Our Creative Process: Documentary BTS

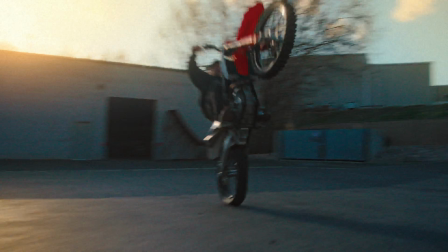[0:02]
So in this video, I want to do a deep dive into the questions that you've all asked about my latest film,
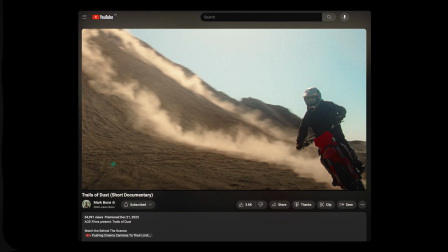[0:07]
Trails of Dust, which just hit 50,000 views on YouTube. Thank you very much. I'm doing this from the beaches of Australia.
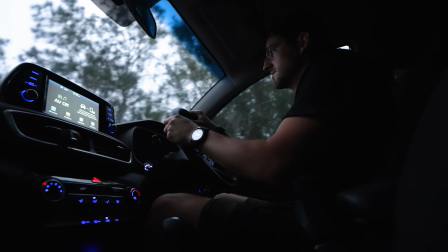[0:14]
I got up early here and tried to not kill myself while driving on the left side of the road. Shoot, a roundabout.
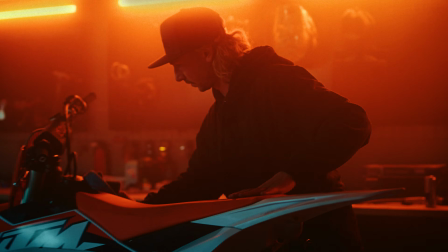[0:19]
All right, didn't die. But I'm going over some of the technical, how I pitched this, even showing you a bit of this PDF that I used to talk to DJI about the project,
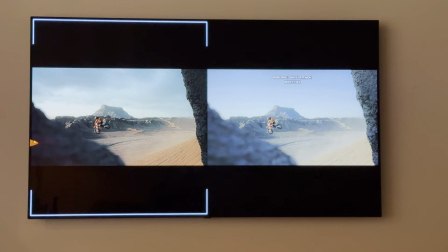[0:28]
and going through post-production and all the little details along the way of what goes into a short documentary like this.
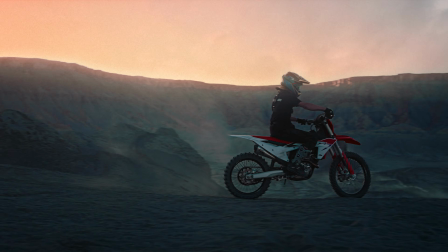[0:33]
And I really appreciate all the questions all of you asked.
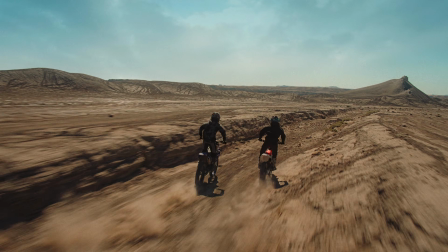[0:35]
It was so refreshing to get so many focused on story and filmmaking and less about the technical and just camera specs.
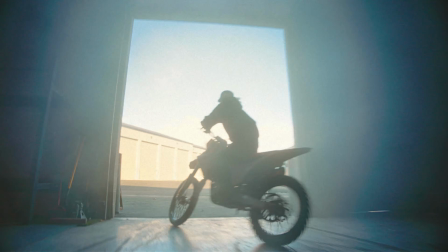[0:42]
So let's get into this Q&A about Trails of Dust. As a morning person myself, I'm in love with the Central Coast here in Australia because everyone is awake and everyone is running.
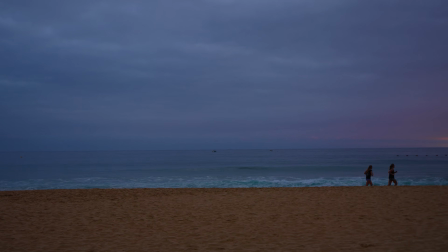[0:58]
I've never seen so many people awake at 5:30 in the morning. Sorry for the noise. I'll try and find somewhere quieter soon. But, oh my gosh. I mean, I can't do it just yet though. I gotta show you the sunset.
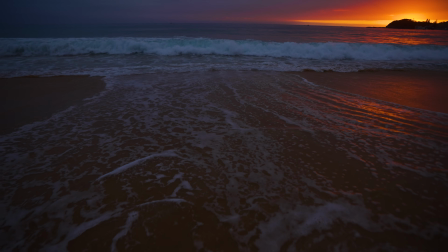Well, let's get into our first question. Could you reflect on the focal lengths used? There was a few scenes where maybe it wasn't the standard length that most people would gravitate towards, but it helped tell the story. There's no hard and fast rules, but I'll just say this quickly. Wide is close, lens is far. Lens is far, long is far. But let's break this down because there's obviously exceptions to this.
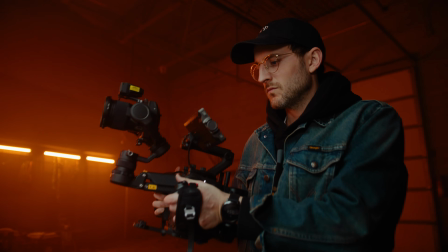[1:40]
When I typically want to establish emotion of a character, I will use a long lens.
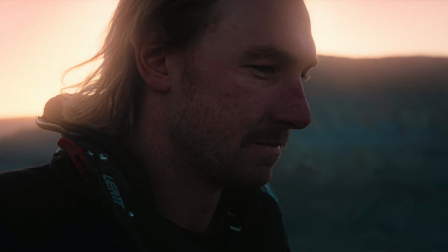[1:45]
This is because a long lens compresses depth, it blurs out the background, and it helps me focus on one select area.
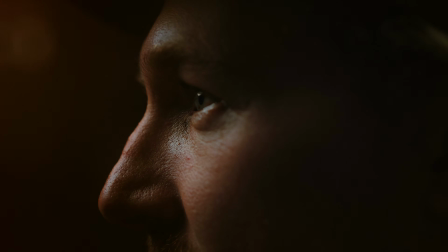[1:52]
So when I wanted to be on the tight of Braxton's eyes, when he was just talking about losing his cousin Tanner, wanted to be on a long lens.
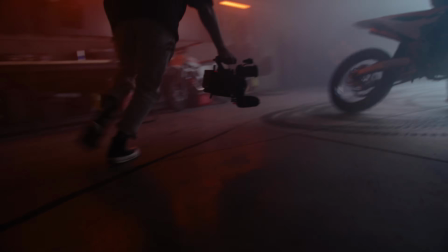[1:58]
But when I wanted to show him whipping around the garage and I want to accentuate that movement, really make it seem chaotic, I want to be on a wide lens.
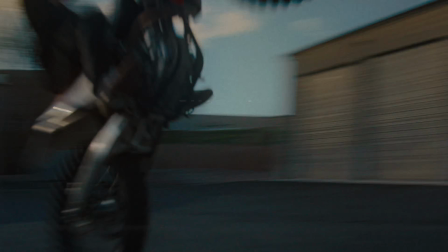[2:06]
So for me, it's not just the motion that I'm choosing my lens for.
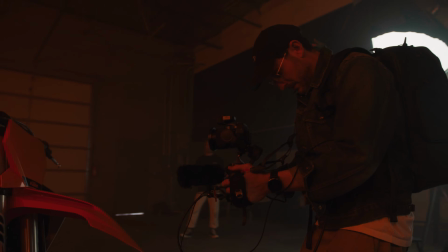[2:10]
I'm also looking at the emotion. A wide lens will show you the room, the volume, and your character's relation to that space.
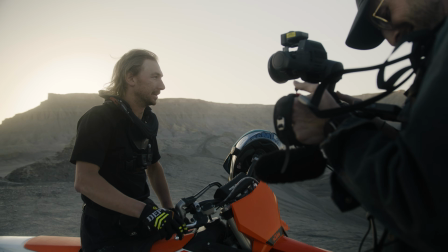[2:18]
But I find if I want to get in close and begin to show those emotions, I want to be on a tighter lens. General principle, not a rule. All right, kind of want to go see the other parts of this beach besides this bush. I'm in a lagoon. I'm always afraid to set anywhere in Australia because a scorpion or a spider will come out.
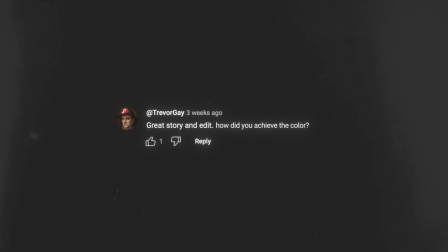[2:41]
All right, next question. How did you get the color to look like this? Well, 2 words, actually I think 5. Cassie Bellamy, Darling, Post and VFX. An amazing team there. Cassie was the one who did the color on this.
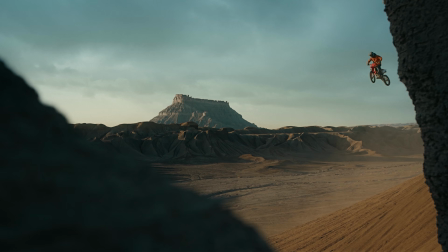[2:52]
She absolutely crushed it. She took my notes and took it to a place that I never dreamed possible and made this 4D look amazing.
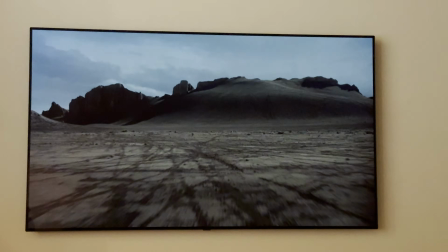[3:01]
Not only did Cassie do the traditional things of course adding grain and some halation,
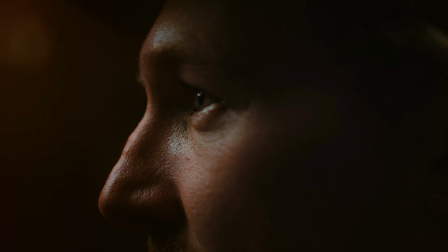[3:05]
but she was able to take the colors and push them into an ethereal world without it feeling goofy or unrealistic.
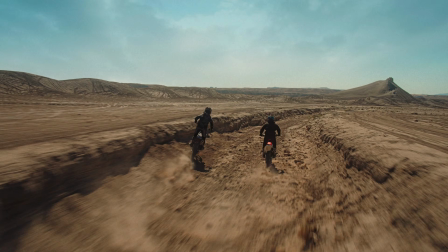[3:13]
There was rich colors in the sky that she was able to pull out, but my favorite thing that she did a ton of sky replacements.
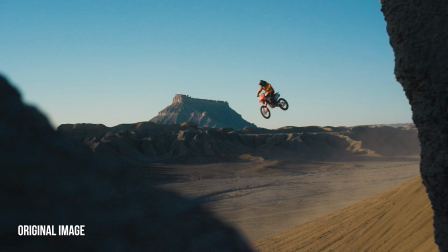[3:19]
What we mean by this is where there's just a blank sky that has no clouds in it, she began adding texture to that.
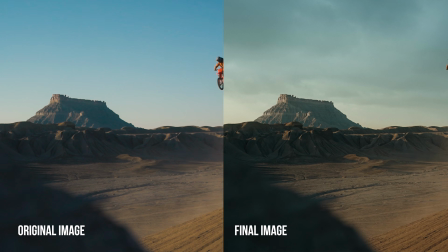[3:25]
She would add subtle backgrounds of clouds in there, just so that it wasn't just a one big blank canvas.
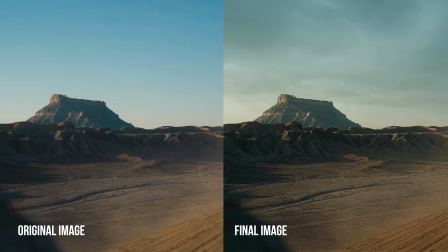[3:31]
It adds another layer of visual interest. Cassie absolutely crushed this. I want to use her on all my next projects.
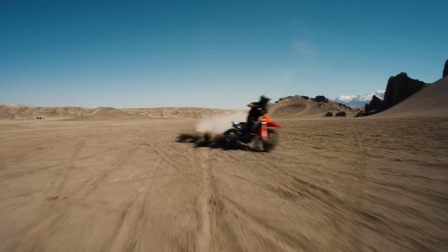[3:39]
So a couple more questions came in since I was at the beach.
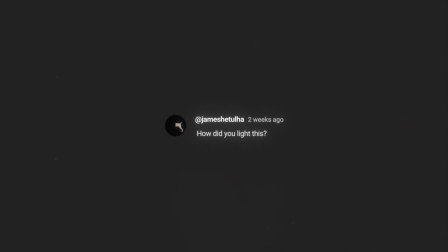[3:44]
Now I'm at a lagoon. One of them is, how did you light this?
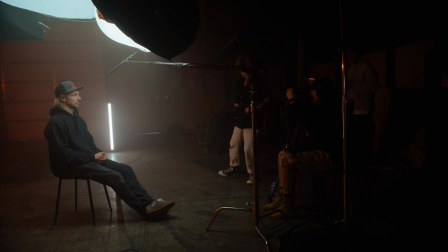[3:48]
And besides the studio, when we lit that with a couple aperture lights, including skirting off a big dome light, we used no lights.
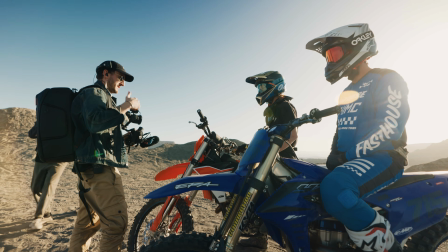[3:55]
Of course, when we were out in Caneville, it's too big of a space to light. The tip I want to give you about that, you might have heard me talk about this before, is the cinematographer's fist, as I call it. You have to hold this in the air in front of you and move around, and you will begin to see shadows changing.